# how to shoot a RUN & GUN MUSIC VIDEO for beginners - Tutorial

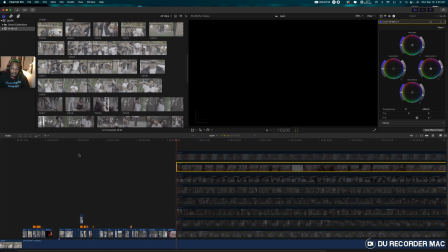43:09 But if you have like ambience lights, like street poles and stuff like that, then you want to be wary of boosting your ISO. It's going to make your footage grainy. But if you know how to color grade, then it should be no problem.
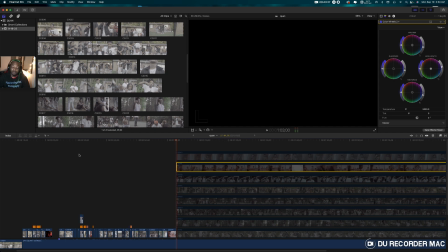43:23 But I also drop a link below for some affordable lights going for like 125, lights that I use now. But I'm actually about to grab some tube lights. You can drop that in the description as well. Tube lights is going to be my next grab, and other lights, so on and so forth. You never can stop investing in this type of craft.
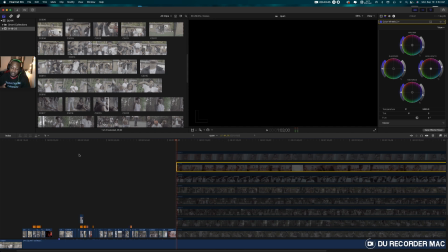43:41 But yeah, I'm gonna go ahead and play this video back and let you guys see how you edit a trap music video.
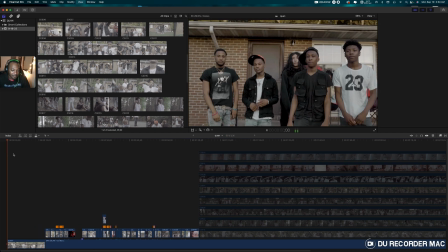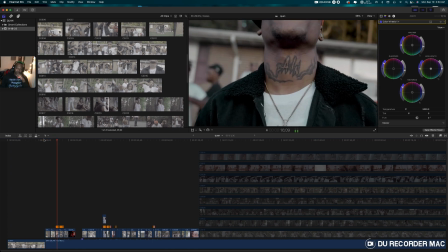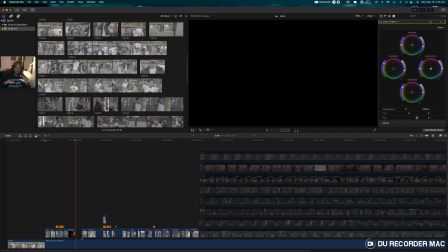44:03 Make sure you got B-roll in the beginning, and then the scene.
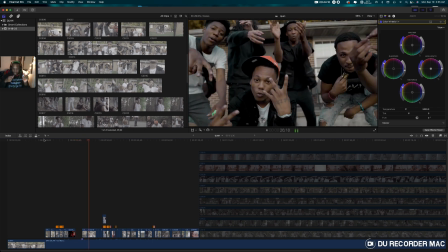44:09 Switch,
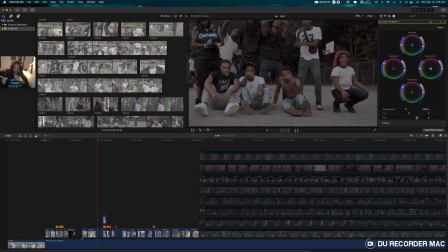44:12 beat.
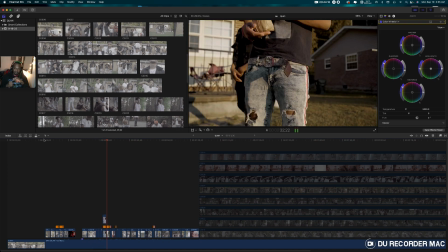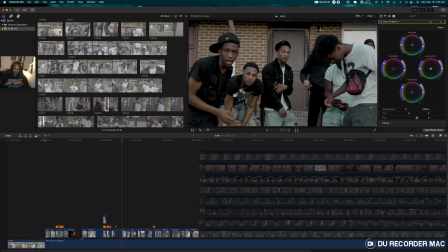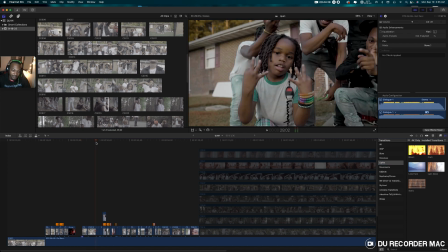44:23 Another thing before I end the tutorial is, if you're using Final Cut, they have transitions where you can use the flash. Now I know Premiere Pro doesn't have that. I'm going to make a preset that you can use for Premiere Pro if you don't have the flash effect. So it's already built in Final Cut.
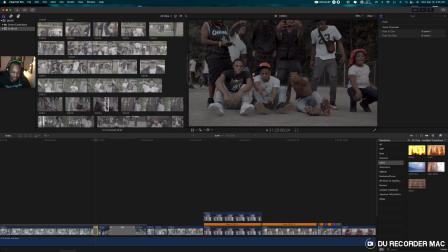44:42 So basically you just kind of shorten the transition just to give it that nice switch every time the scene change.
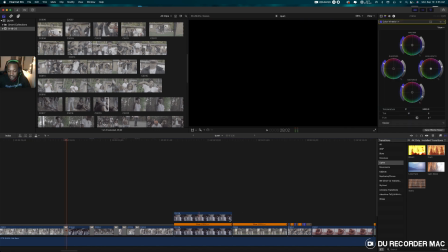44:51 I usually like to do it on fast switches. Like, you see it's a lot of cuts right here, so I add all the lights right here, and also one right here. So Uh-oh, it's not playing. Oh crap.
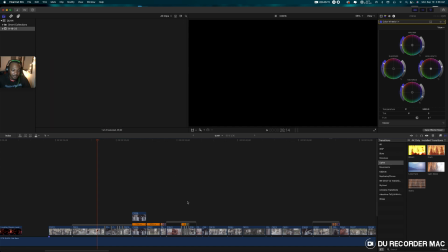45:10 Just gonna close it right quick.
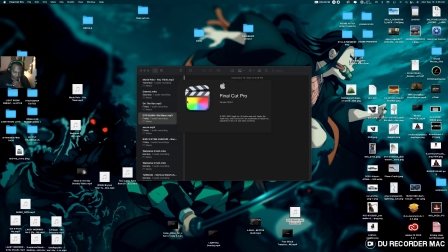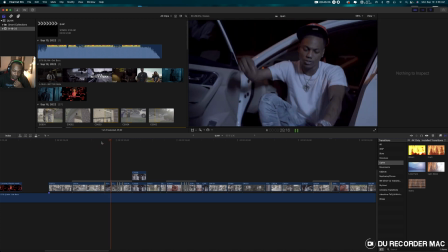45:20 Alright.
You ain't banging why you speaking on my name, telling everybody I've been sending.
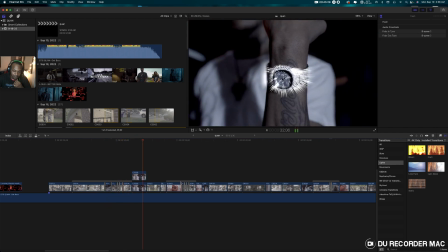45:25 Why you speaking on my name, telling everybody I've been sending. If I was sending shots, I'll walk you down, make sure I hit you on your fucking top, nigga.
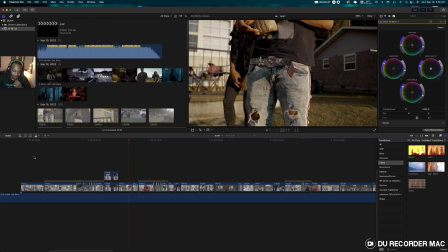45:32 I've been cooling with that gang fucking top, nigga. I've been cooling with that.
Stuff like this, you can add like film overlays on it, just to, cause it's like a dull moment. So you just want to add film overlays over it. So just add to the video.
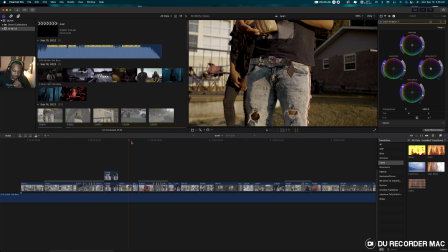45:45 You don't have to add too many effects, but add just enough.
Walk you down, make sure I hit you on your fucking top, nigga.
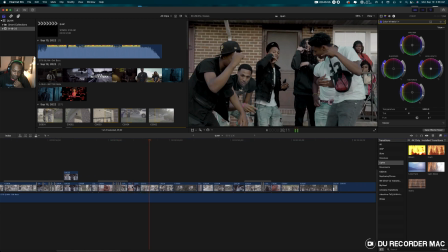45:52 I've been cooling with that gang. Call out what's her name. He gon' slide him cooling with that gang.
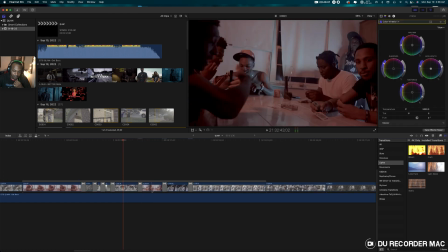45:57 Call out what's her name.
I'm actually gonna stretch these transitions because
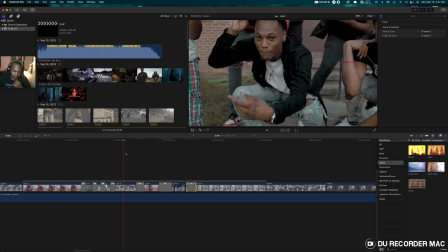46:06 the scene was a little longer than expected and didn't switch fast.
Call out what's her name.
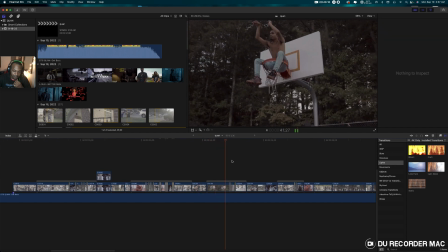46:12 He gon' slide and bust your brain. I won't say his name. I've been sipping on that drink. Clutching on that thing.
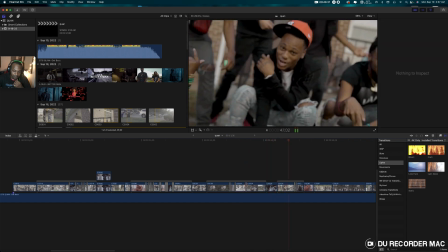46:18 You gon' hit me coming like Denzel on that train. And I put it on the 6.
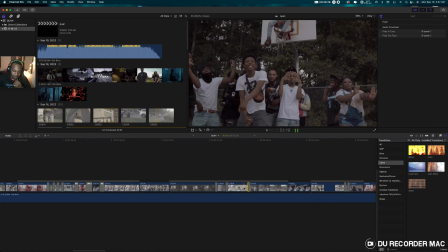46:23 I be throwing another 6. He gon' pass me the stick and I'ma blow him in his bitch.
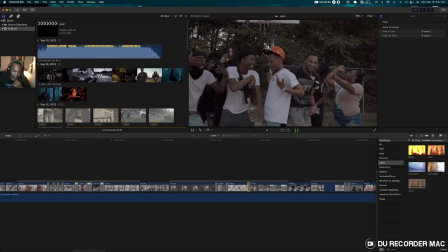46:27 Telling Quan to calm down. I can't calm down. Gotta go say his name.
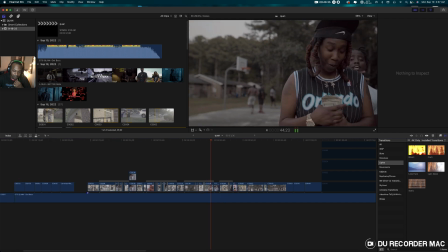46:32 I've been sipping on that drink. Clutching on that thing. You gon' hit me coming like Denzel on that train.
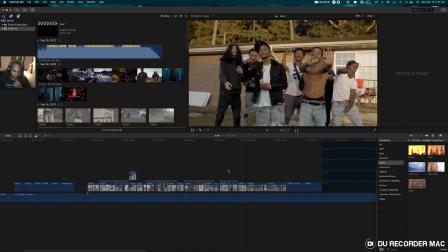46:38 And I put it on the 6. I be throwing up that train. And I put it on the 6.
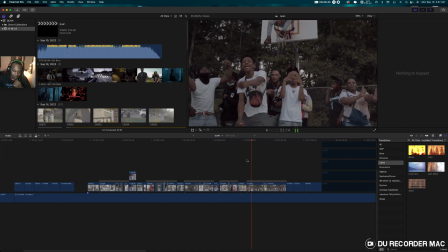46:42 I be throwing up the 6. He gon' pass me the stick and I'ma blow him in his bitch.
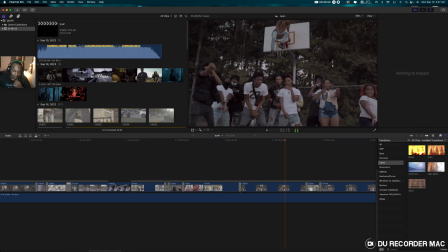46:47 Telling the 6. He gon' pass me the stick and I'ma blow him in his bitch. Telling Quan to calm down. I can't another 6. He gon' pass me the stick and I'ma blow him in his bitch.
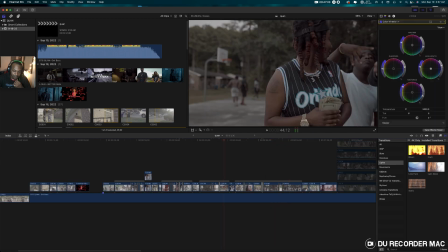46:57 Telling Quan to calm down.
I actually add some other transitions in here too. You can add smoke. I think it's in. I bought this a while ago off Pixel Film Studios for Final Cut. It's a great place about Final Cut transitions.